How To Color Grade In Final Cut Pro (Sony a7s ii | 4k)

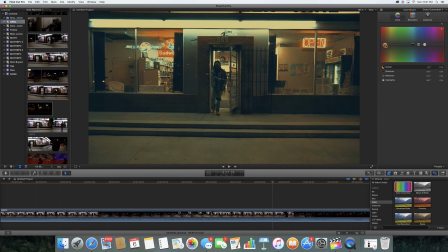[9:19]
And most times you're gonna need to tweak it because like my LUTs that I create for a certain video or scene might not necessarily look best on another scene from a completely different music video.
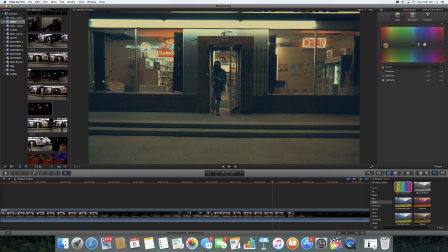[9:36]
And generally when you create LUTs, it's for that one scene. So if you decide to use it on a different scene or a different music video, it might not even look right. So you definitely need to get in there and adjust it and alter it.
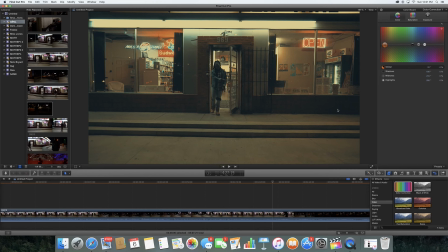[9:52]
And plus you should do that anyway, just because, again, using LUTs, anybody's LUTs, should it be Osiris or should it be mine or should it be any of these other, big time videographers who sell their LUTs. I don't sell mine just yet. You should definitely go in there and tweak it and make it your own.
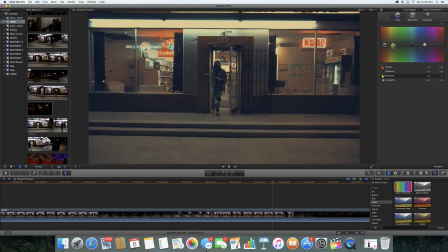[10:11]
It should only serve as a base or as a starting place for editing or color grading your footage. So here I'm going in, this is the shadow, so I'm putting a little bit of green in it.
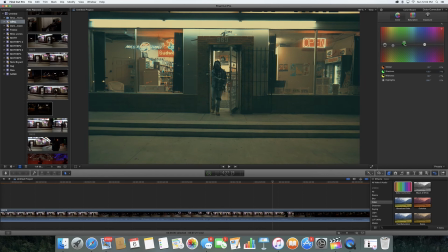[10:28]
Shadows, or the shadow button, affects the shadow colors. So as you can see, I'm trying to kind of get it to have a little bit of green in it, but not too much. And it's kind of like a bluish kind of green in the shadows right now,
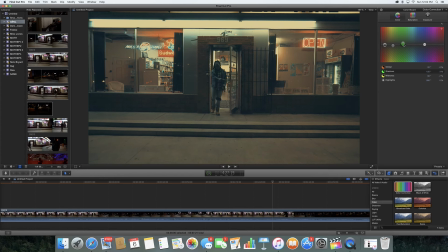[10:44]
which is kind of what I like. This color right here is the highlights, so it kind of just affects the lights in the video. I don't recommend, like I was just on green a minute ago, you shouldn't use green because like it just doesn't,
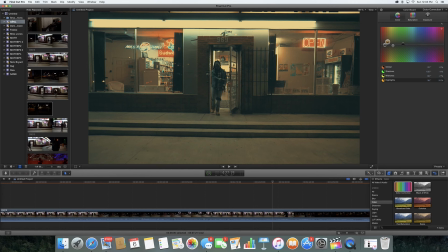[11:02]
like, you need to make sure that the light is the light makes sense. And with music videos, the colors don't necessarily have to make sense, but you still don't want to be so far off where it doesn't make any sense. So right now I'm like kind of in the orangey area, and because that's kind of what light, looks like.
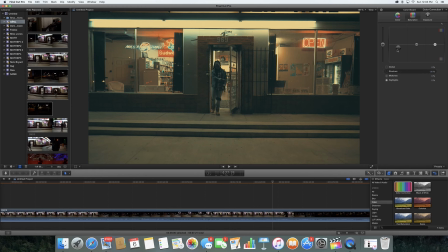[11:21]
It either has an orange look or it has a yellow look. Right here I'm in the saturation part, dipping down the shadows. I do this just because it gives it more of a grungy kind of a look. And a lot of my clients, they kind of like that grungy look, especially with hip hop videos.
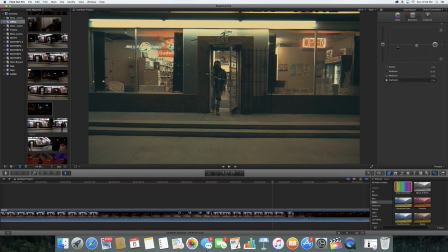[11:37]
And so they do that. And I'm raising the highlights, kind of just making the highlights a little bit more saturated. And I took down those midtones there as well.
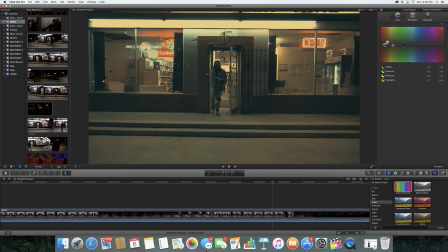[11:52]
Not too sure what I'm doing here, but looks like I'm going to add another color. Typically I do that when I feel as though I can't really do much more within the layer that I've created.
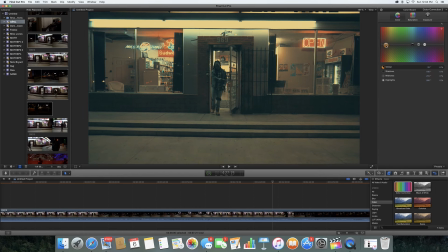[12:05]
Right here, I didn't explain it earlier, this is a global button. It kind of just sets the color and the mood for the entire picture. So it doesn't mess with the midtones, it doesn't really mess with the shadows, it doesn't mess with the highlights.
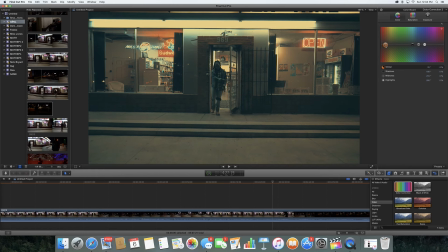[12:20]
It's just kind of that general feel to the video. And when you are color grading, you really need to be in tune with the song. Like if the song is a big, colorful, pop-like song, you would not want the video to look as it is now, which is grungy, unless the scene just happens to be grungy at that particular time,
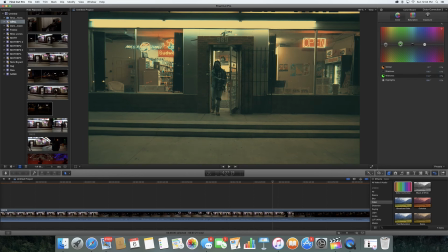[12:40]
because it doesn't make sense. Color is really used to further the mood, further the feeling, the emotions of the video. So try to make sure that you're matching
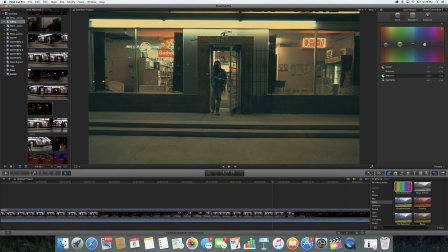[12:56]
up with the mood of the music video. So here I'm kind of just doubling kind of what I already did before. Again, playing with the lights,
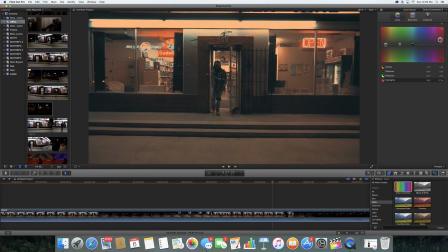[13:10]
giving it a little bit of a reddish look to it, kind of keeping that orange light feel, but still not going too far to where it makes the whole scene kind of red. I kind of want to dip it down just a little bit. I guess I didn't.
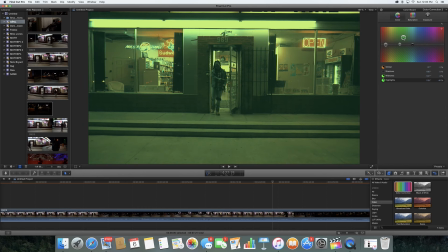[13:26]
Again, you don't want to do green just because green is not a natural kind of a color, unless you dip it down like that to where it's looking yellow. And
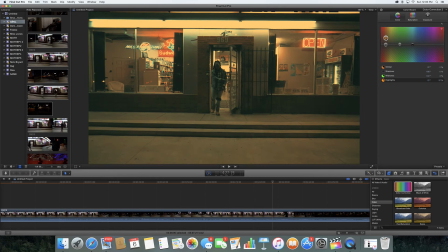[13:45]
there's the orange there. Just dipping it down. I'll go ahead and speed this up because I pretty much explained everything as far as the color grading for you.
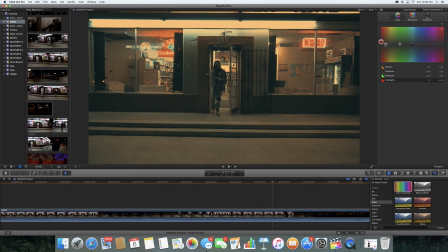[14:04]
Now here is the exposure. Not sure if I explained this to you, but I typically like to drop down the midtones
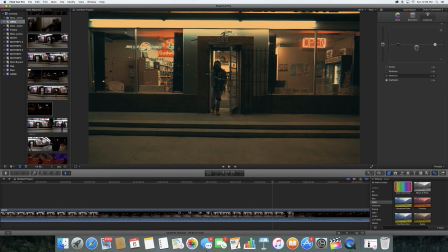[14:12]
just because it gives it more of that cinematic look to the video. That's what I prefer to do. So you kind of just drop it down there. Midtones again affects kind of like the middle of the video, or the midtones.
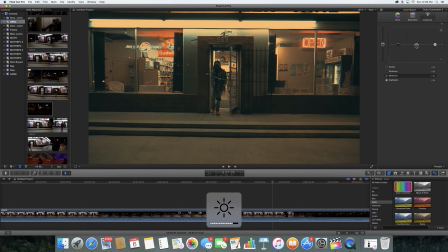[14:32]
Typically when I do this, people say it comes out a little bit dark, but again, I edit my videos on full brightness, so I expect people to view it on full brightness.
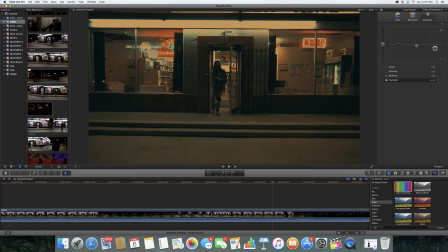[14:47]
The highlights again kind of affects, the darkness of the video, the brightness of the video when it's under that exposure tab. And again, I'll just kind of go through here and just kind of adjust it. I really don't mess with the shadows per se, just because I kind of like how my shadows are straight out the camera.
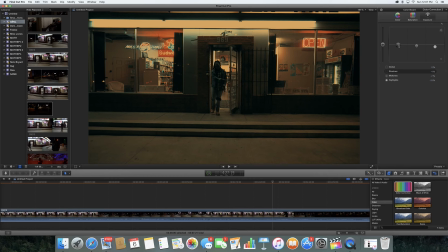[15:07]
But I think I'm gonna go up on it. Sometimes I like to give it that fade, and so I'll move the shadows up to give me a little bit of that fade look.
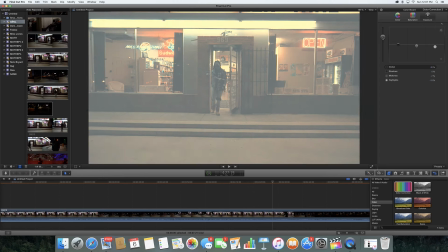[15:17]
The global just kind of gives you either or. So I never really mess with that either.
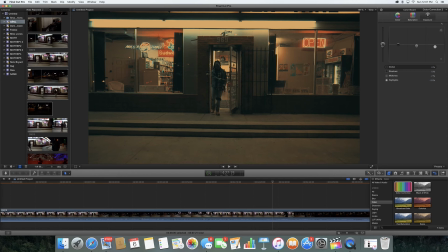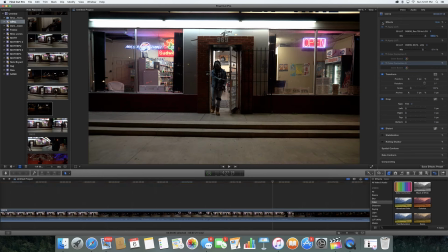[15:31]
And so as you can see, that's what kind of how far we have come while color grading.
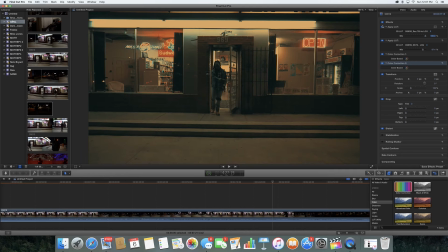[15:39]
And this is why I tell people, you definitely need to color grade your footage.
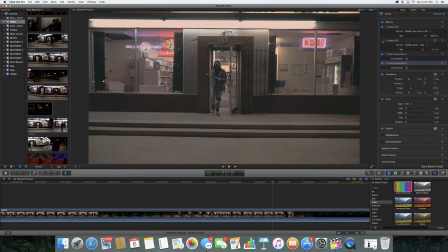[15:44]
Footage does not look good straight out the camera at all.
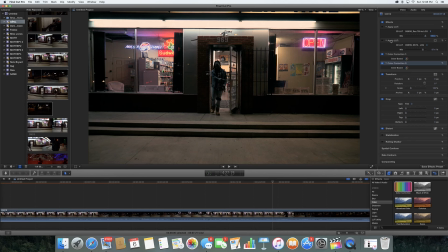[15:49]
It just looks terrible, and your clients are paying a lot of money, even if you are doing $300 music videos.
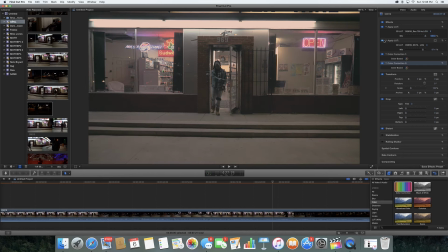[15:57]
If that's where you're starting out, that's still a lot of money to some people, and so you need to give them a quality project.
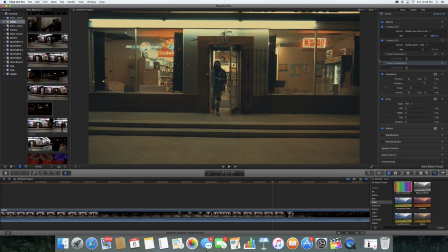[16:06]
If you haven't done a lot of music videos, if you haven't shot a lot of music videos with a lot of different clients, celebrities or whatnot. I mean, you need to be color grading your footage. You should do that anyway.
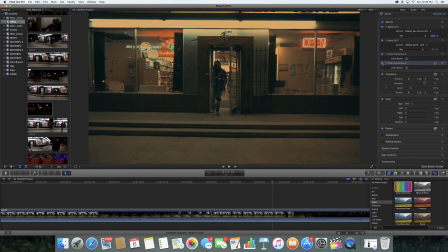[16:20]
You should be making great quality videos, because that's what I was doing when I first got started. I was doing $180 for a music video, or $300, but the way that I was able to charge $1,000 like I do now, or $1,500,
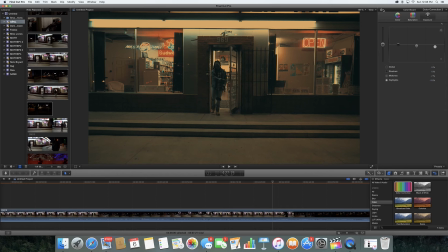[16:38]
or even $2,000, is because I put in that time and I made quality music videos at the $300 level,
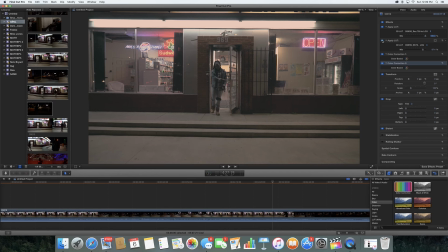[16:46]
so that I could show them to clients who are more willing to pay more money, and they would actually pay it because it was actually a quality music video.
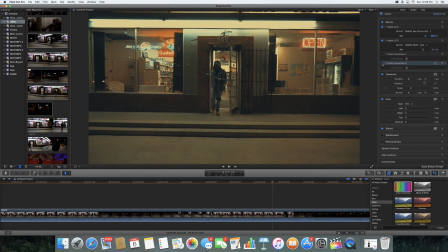[16:54]
So don't be lazy. Color grade the footage.
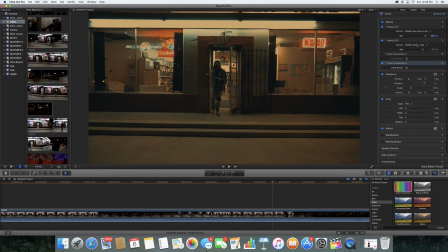[16:58]
Once you get to a good enough level, then you can say, okay, I gotta charge you for color grading. For me, I just raised my prices. Well, my prices had already been raised,
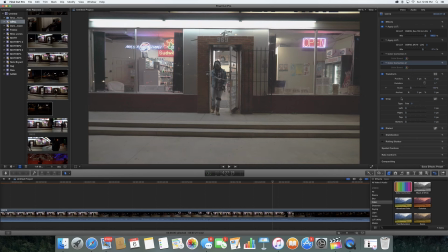[17:13]
but most recently I just raised my prices from $25 to $50 for editing an hour, just because of the color grading, because color grading does take time. And so right here I'm showing you, like, if you don't have Osiris or you don't want to pay for it,
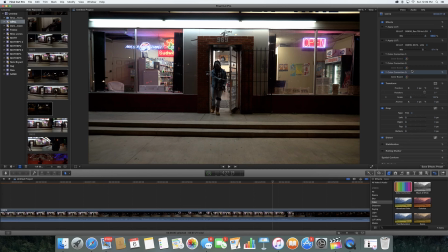[17:30]
how you would kind of go in there and you would color grade the footage without it.